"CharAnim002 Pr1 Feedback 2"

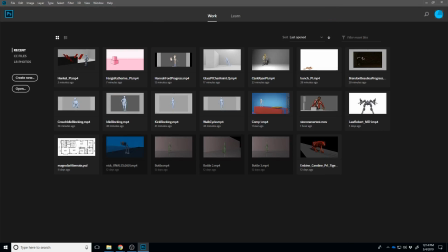(16:25)
Okay. Jordan.
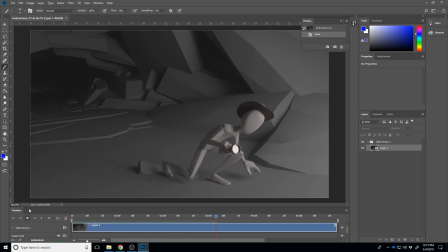(16:31)
So. Oh yeah, man. This one's looking pretty solid. I think you got a little bit of a small thing that happens right here, like with that hip. The hips kind of,
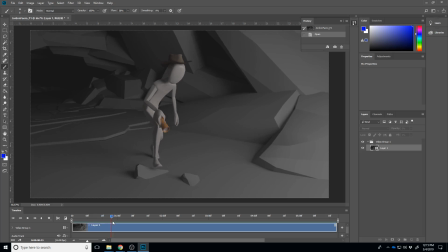(16:50)
they shift over a little bit and then surge forward, and I think I would ease them forward as he's taking that step, and then they kind of stop a little bit before it feels like he has a chance to slow them down with the front foot.
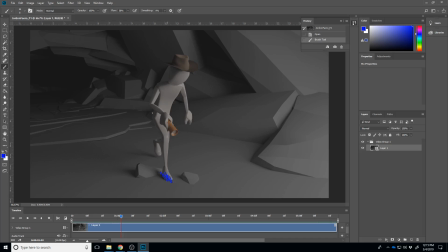(17:07)
So maybe those need to sort of delay that forward motion there a little bit earlier.
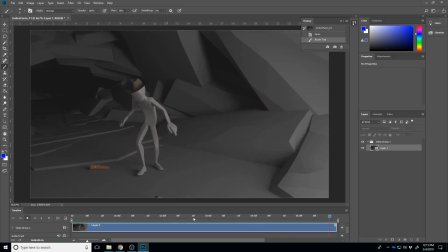(17:13)
And then I really like what you're getting there with that leaning forward and the way he jumps back. Like all of that looks good. The hat maybe should hit just a little harder. And then I think if you get just a little bobble on the flashlight when it hits the ground too.
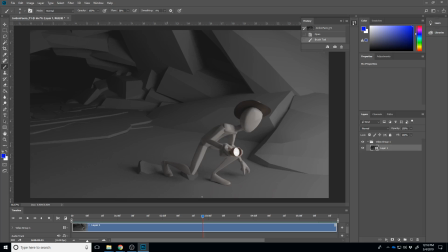(17:34)
My thing right here, I think that this silhouette is muddy. So, I mean, I think you can start into that, like as he's lowering down here, but I think you need to like kind of extend this arm out, like he's like really trying to shine it up somewhere.
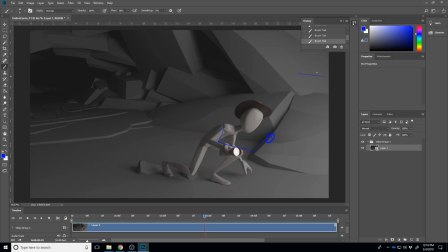(17:51)
And then again, I still feel like he needs like something to be shining it into. Maybe it's like a cave over here that we could see. And then like when he when
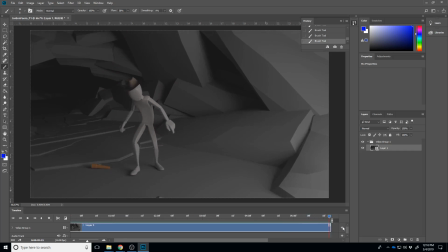(18:07)
the like whatever happens, like and he jumps back, I think that's a good reaction to it.
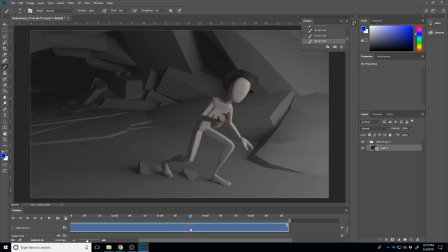(18:13)
My 2 cents, like the way he stands up here feels a little linear. So maybe you would start with his hips pulling up and his chest would drag behind, and then his head would kind of pull up. But the other thing is like I almost wonder if you should make the
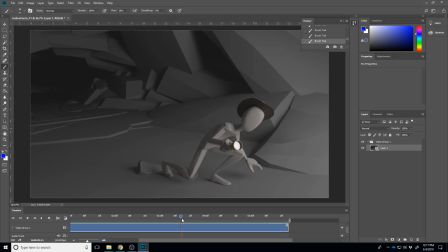(18:33)
whatever the scary thing is that happen while he's still down here,
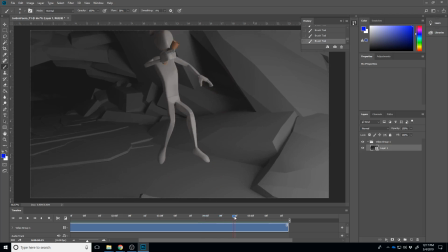(18:37)
and then when the trigger happens, he just pops all the way up to there
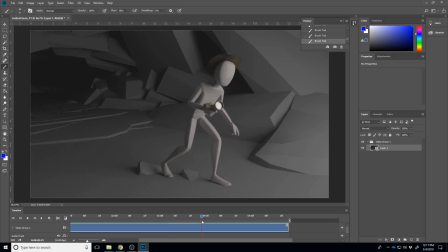(18:43)
and back to there. And so like if you are doing something with like a cavern or something like that he's looking into right here, then it could be like, you know, some bats fly out or something that really scare him.
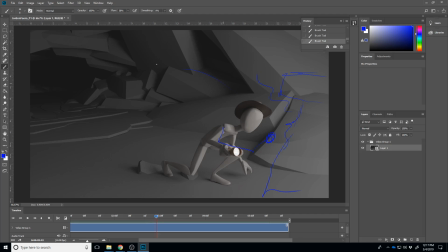(18:58)
You got the whole cave sort of shake, but that's just something to mess around with. I actually really like the way the scene's looking too. So yeah, great work on that.
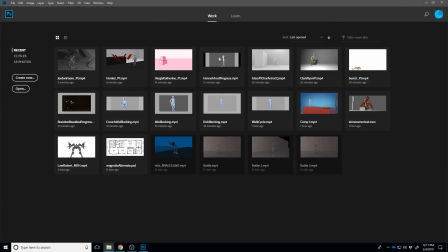(19:12)
All right, Amanda and Lisa, we already looked at yours, and Sarah.
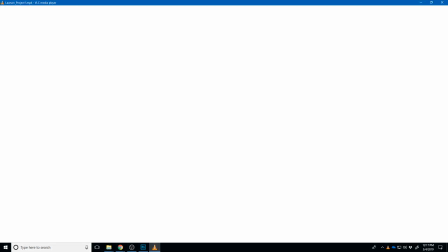(19:17)
So that means we got Andrew and Courtney. So we'll Andrew, sorry, I'm gonna pull yours in here.
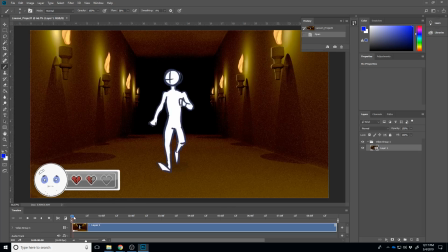(19:25)
Again, I know that some of the notes in 2D I think are going to be pretty similar, so like, check out each other's.
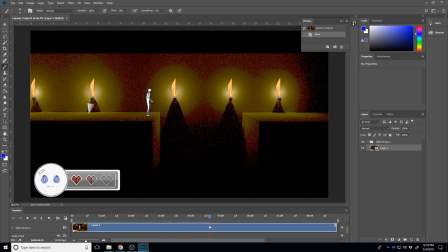(19:33)
So Andrew, I'd say check out Catherine's and Parker's too, because some of those notes may be helpful for you. I think right now the biggest thing is, I mean, I get the
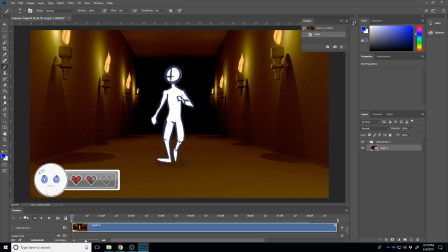(19:47)
I get the idea of it being like a 2D game.
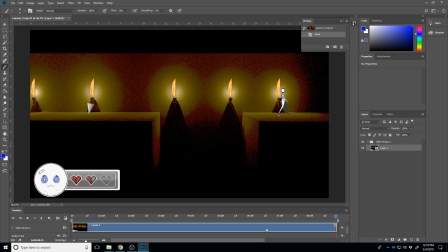(19:55)
but I think it's a little unclear on what parts of the animation are the sort of a gag about being a 2D game. Like the foot sliding here, is that like
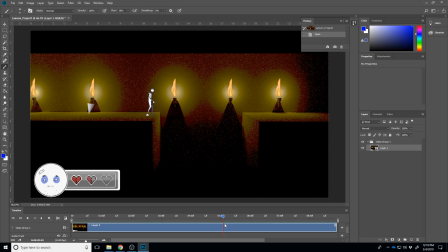(20:12)
intentional to like sort of poke fun at the 2D game, or is it accidental? Like, I mean, I think it's intentional, but you don't want someone mistaking it for accidental and just thinking,
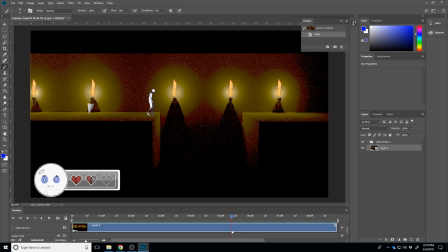(20:27)
you didn't know how to not do that. So, and you got so many little things in here too.